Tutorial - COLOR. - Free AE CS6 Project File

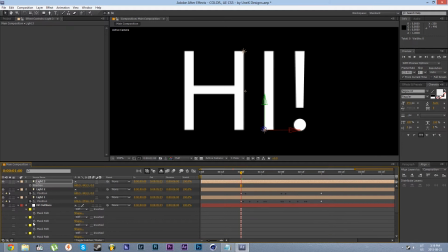Repeat that process until you get all of it in there.
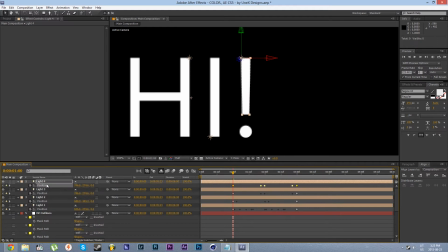Now I would recommend when you're pasting in the paths to motion paths to delete the position keyframes of the duplicator light because that will result in some glitching later on so delete those keyframes and paste in the new path now
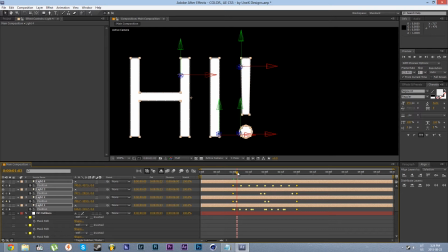if you observe these keyframes you can see that these keyframes are linear keyframes and these do not deliver the quite as appealing animation as it would be with easy ease keyframes
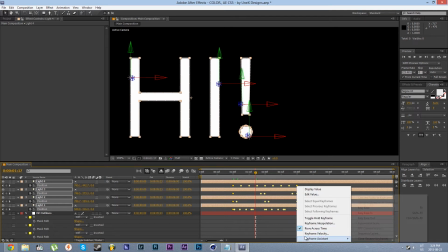so let's convert these keyframes to easy ease by right-clicking keyframe assistant easy ease now
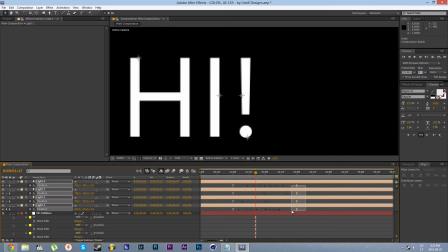It is a personal preference of mine, but I will select these last keyframes,
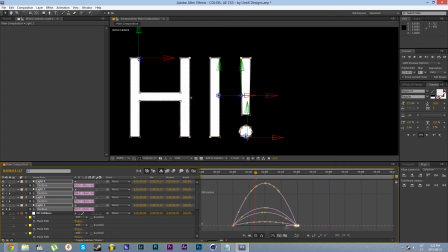go to the Graph Editor, and draw the handles to the left, to the max. And that results in a change of momentum that I really like. So, let's continue.
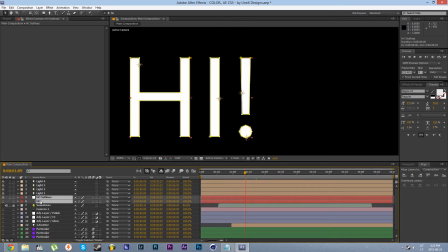I'm going to delete these original text layers,
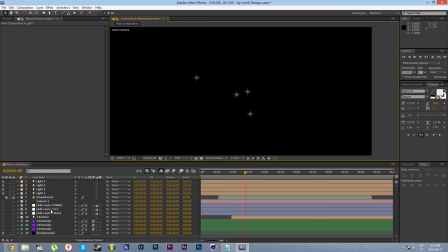because we have our text animation set up. now if you have a one element that is really great what you need to do is just rename that first light to one dot emitter and that will emit particles here you go what happens if you have
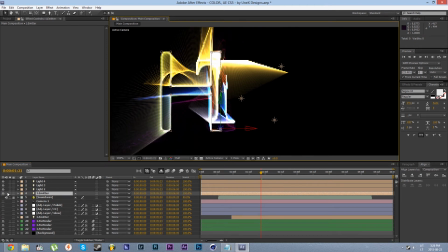two elements what do you do then well what do you do you select these layers duplicate them by pressing ctrl D put them up and then
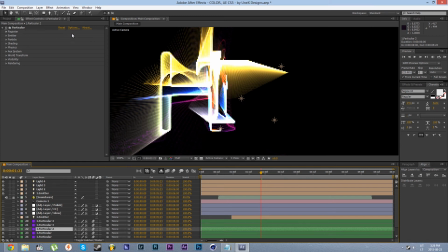just go to each duplicator layer go to options and the
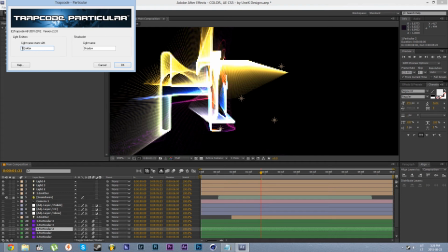part where the light name starts with set that to two emitter three emitter two meter for
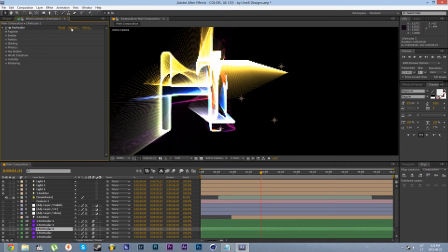each and that works for as many elements as you have in
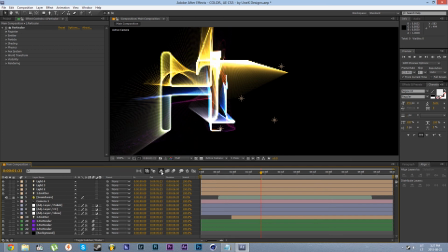your logo or text i would also like to point out that i have already made a few more preset particular layers and that does make your light a little bit easier just type two dot emitter and that will animate your second line
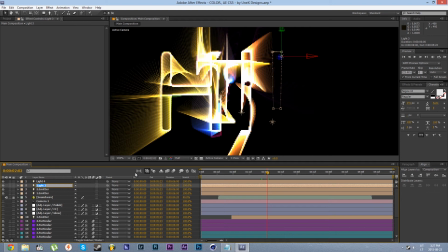and type in all the rest now
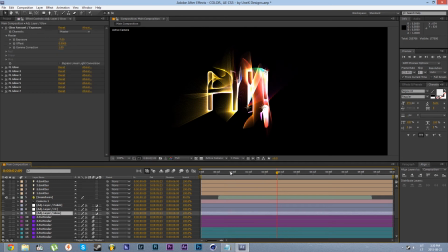this is the final effect there are a few things that i would like to point out for you guys. Now, when you go to the beginning, you will see that particles are already being emitted when the lights aren't moving.
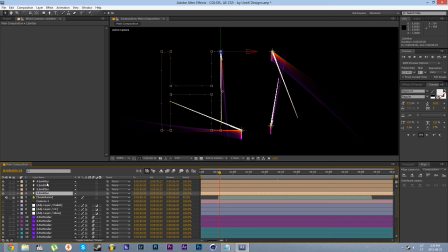So, the way you canter that is open up each light intensity setting by pressing double A.
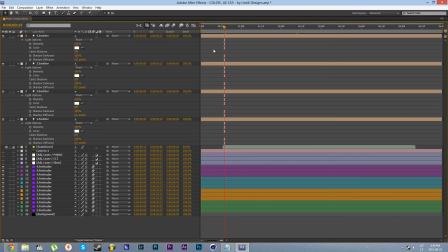I'm going to maximize the window by pressing the tilde key, and now we need to animate the intensity property for each light.